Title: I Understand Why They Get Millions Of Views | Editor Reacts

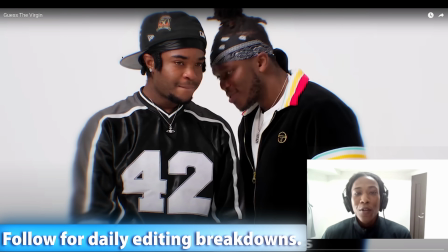All right, so welcome everyone to another one of our editor study sessions.
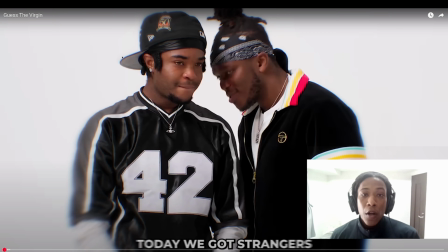Today we're going to be breaking down one of my favorite YouTubers, KSI. I think he has some of the best intros, some of the smoothest, cleanest editing out of all of these major game show style YouTubers. And I'm really excited to get into this with you all. So let's just get right into this video.
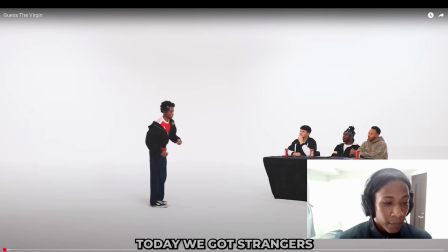It's called Guess the Virgin. Today we got strangers walking in one by one, and me, Cole,
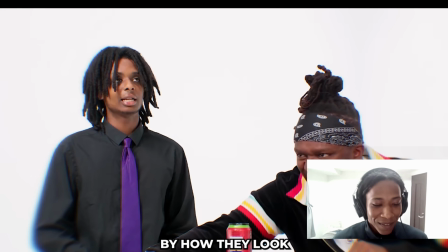and Jack can only judge them by how they look and ask just one question each.
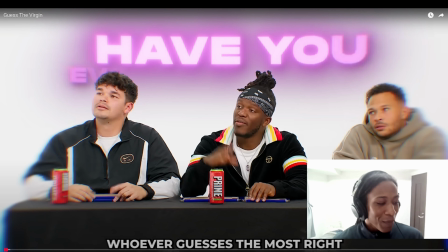Okay, so right off the bat, we're 9 seconds in. There is a lot of stimulation happening in the first couple of seconds of this video, obviously, to hook the viewers.
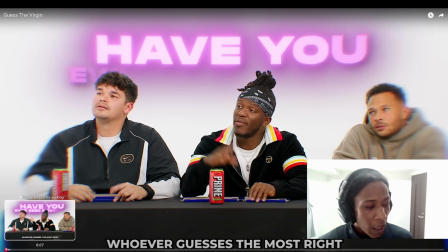There is really just one thing I want to speak about here that I'm sure you guys noticed.
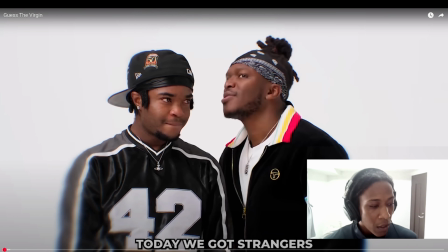Today we got strangers walking in.
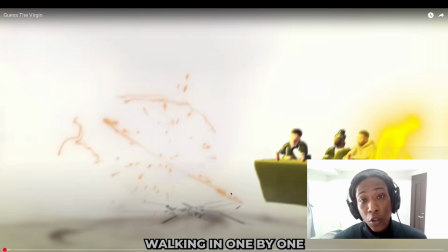It's this moment here, like they put the extra effort in, you can see the ground is cracked via the VFX.
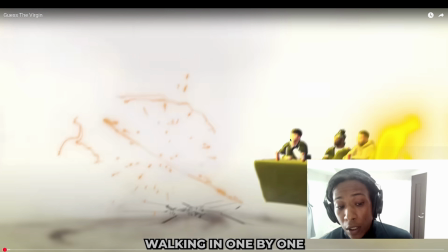And then this guy dashing across here. This is really cool. They even went the additional to put the glow onto these people's faces, right?
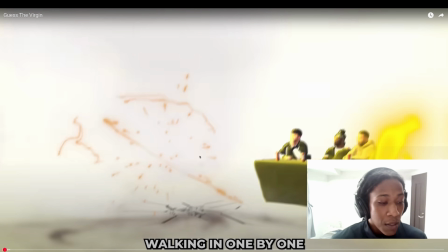And that's what I wanted to point out. The attention to detail is really something that this team excels at.
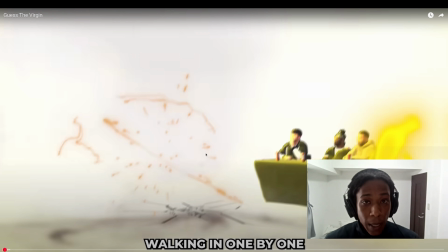But all of the major YouTubers excel at that as well.
One by one.
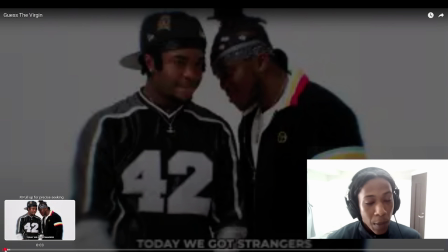This is something I want to point out as well. I'm not going to stay too long on the intros this time around.
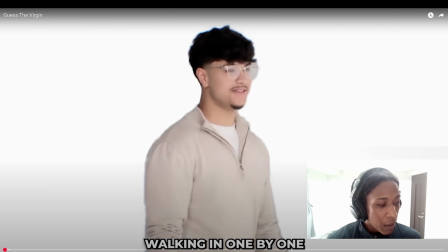Not that. It's here where they're walking in one by one. If you notice, there is a slight glow.
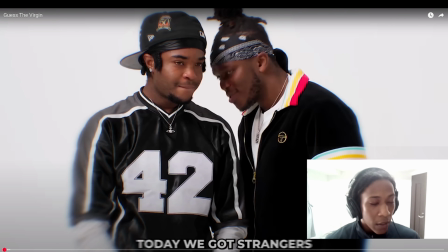There is a slight glow on the people as the photo sound is made to just add you further into the experience of what's happening.
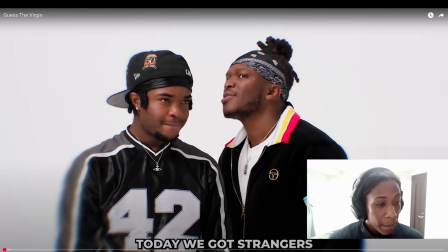So let's look at that really quickly.
Today we got strangers walking in one by one, and me.
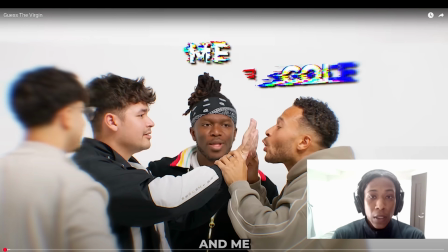Yeah, so those little things show the difference between like a pro level editor and a complete beginner editor, because the camera effects are timed to that little glow to really add an extra level of immersion for the audience member into that. So that's something to think about when you're editing videos yourself.
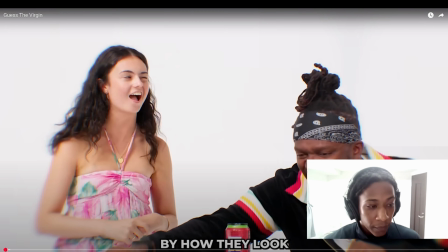Cole and Jack can only judge them by how they look and ask just one question each.
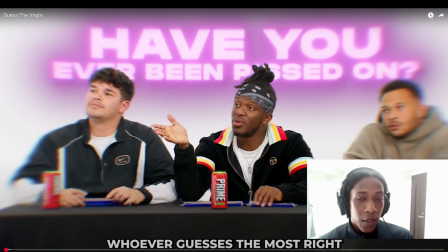Whoever gets.
And obviously, like, this is the intro, so they're front loading it with just funny, interesting things. We got to see Jack in like a strange position there. We saw the other guy, I'm not sure of his name.
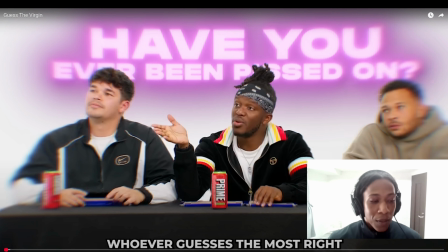We saw him doing some questionable stuff too, just to kind of give us the viewers an idea of like, okay, there is a lot of fun things coming up. You want to have an emotional hook at the beginning of the video. It's really, really important. Something else I want to mention is this effect.
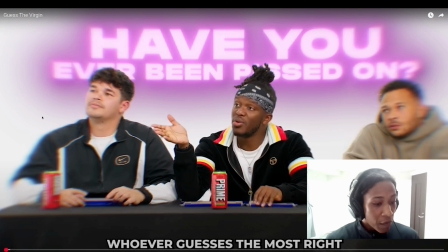I'm not sure if this is just trending or if someone realized this is really good for retention. If you know the answer, please tell me. But I noticed a lot of these game show style content are now using this type of blur, this prism blur on the outside.
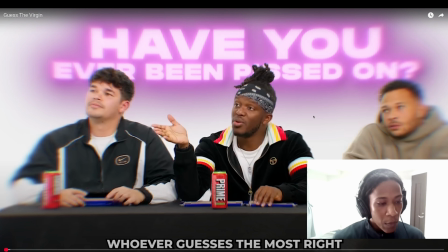Before you saw it a lot on documentary YouTube, but now on the game show stuff, you're seeing it a lot as well. And it's a really good tool for you to guide attention, to guide people's eye tracing, because it's difficult to look at Jack on this side or the other member on this side.
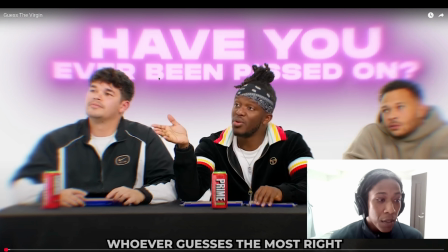You kind of have to focus on KSI, and then it's designed, the text is designed really well in the back as well. Yeah, so if you know why this has been happening, like especially in the intros of these dating shows, if you know why, then please tell me.
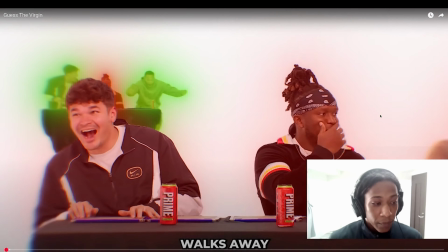Is the most right, walks away with £5,000.
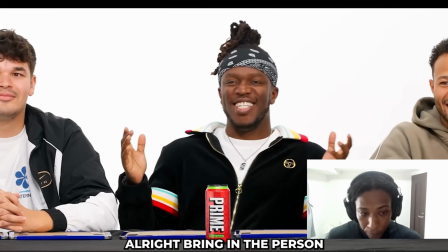Welcome to Guess the Virgin. I bring in the person. Hello, I'm Chris, I'm 23. first thing I've noticed,
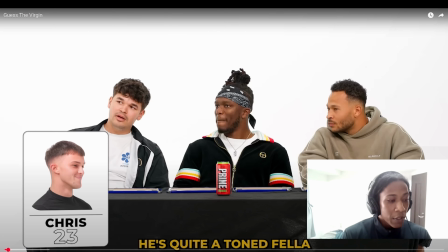he's Okay, I want to give some props for this card here.
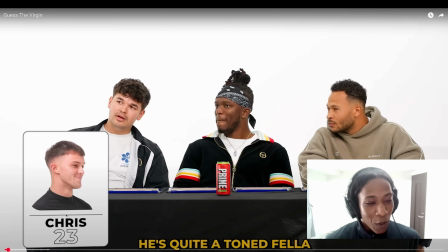I really like that they've done it in the form of a card, because these three, KSI, and I really should learn this guy's name.
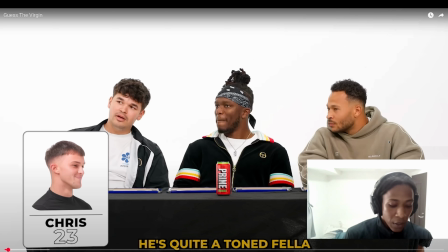I hope they say it before.